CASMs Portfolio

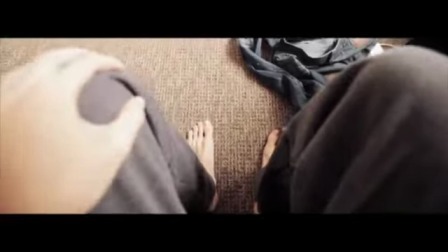This effect is shown to the audience so we can experience the perspective of the character.
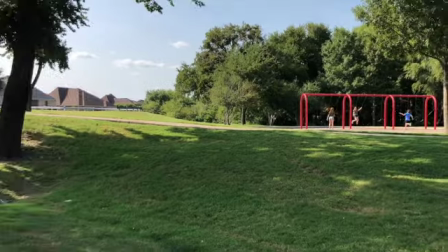A pan is where the camera rotates from side to side on a horizontal axis.
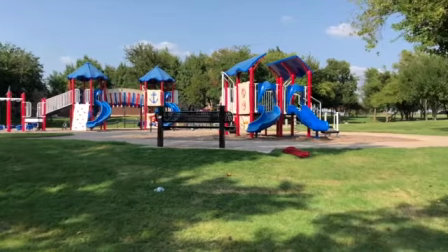This can reveal something to a viewer or allow them to follow the action. A camera tilt is when you move your camera up and down on a vertical axis. The effect of a pan and a tilt is mostly to guide your eyes and attention through the scene. A tracking shot moves with your subject. Sometimes it follows behind, in front, or beside the character.
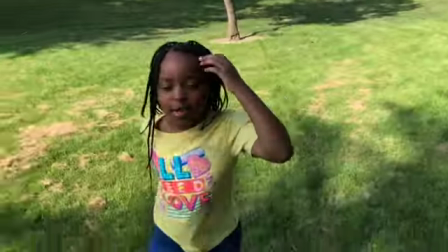This makes us feel like we are a part of the scene and active participants of the story. A dolly shot is where the camera is positioned at a focal length of the lens and simultaneously altered to create a warping effect. A handheld is when the cameraman is not using a stabilizer and is holding the camera as the scene progresses.
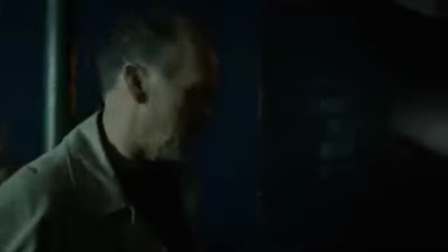It gives the sense of authority, and the handheld camera movement can create a sense of uneasiness or danger. A crane shot sweeps up, over, or down a scene. It is a great way to create a first or final shot of a film.
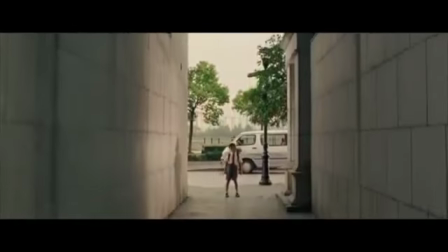Whether taken on a helicopter or drone, this is a shot that is shot from way above the scene.
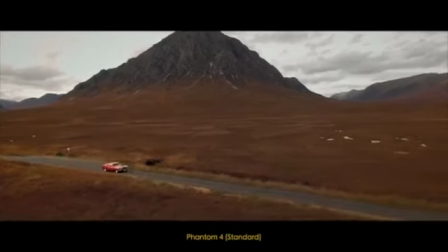It is establishing the large expanse of scenery. Pulling back tends to isolate subjects or characters, creating a feeling of loneliness and sadness.
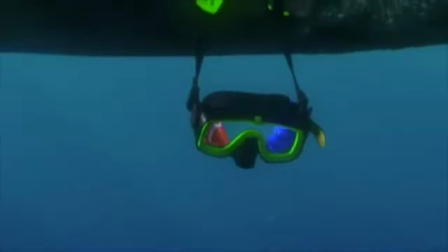The camera is zoomed out of the frame to show a larger expanse.
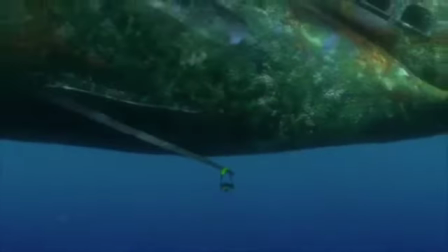A push-in is used to create a sense of shock or surprise.
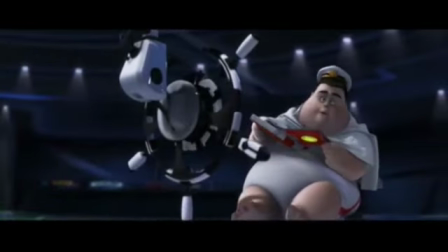It is also used by pushing a dolly in slowly to create a sense of realization. Zoom shots are camera movements that change the focal length of the lens during the shot.
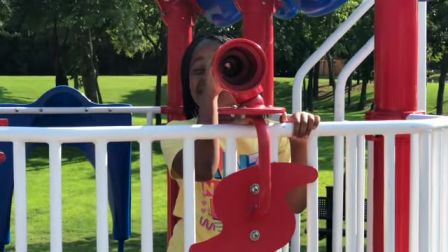A dolly zoom is an in-camera effect where you move your dolly towards
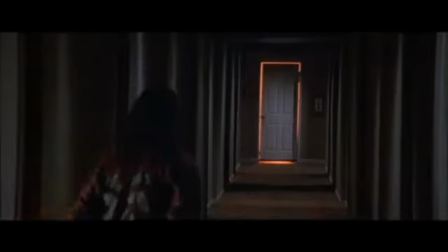or away the subject while you're zooming in or out the opposite direction. A whip pan happens when you pan your camera from one shot to another, creating a motion blur.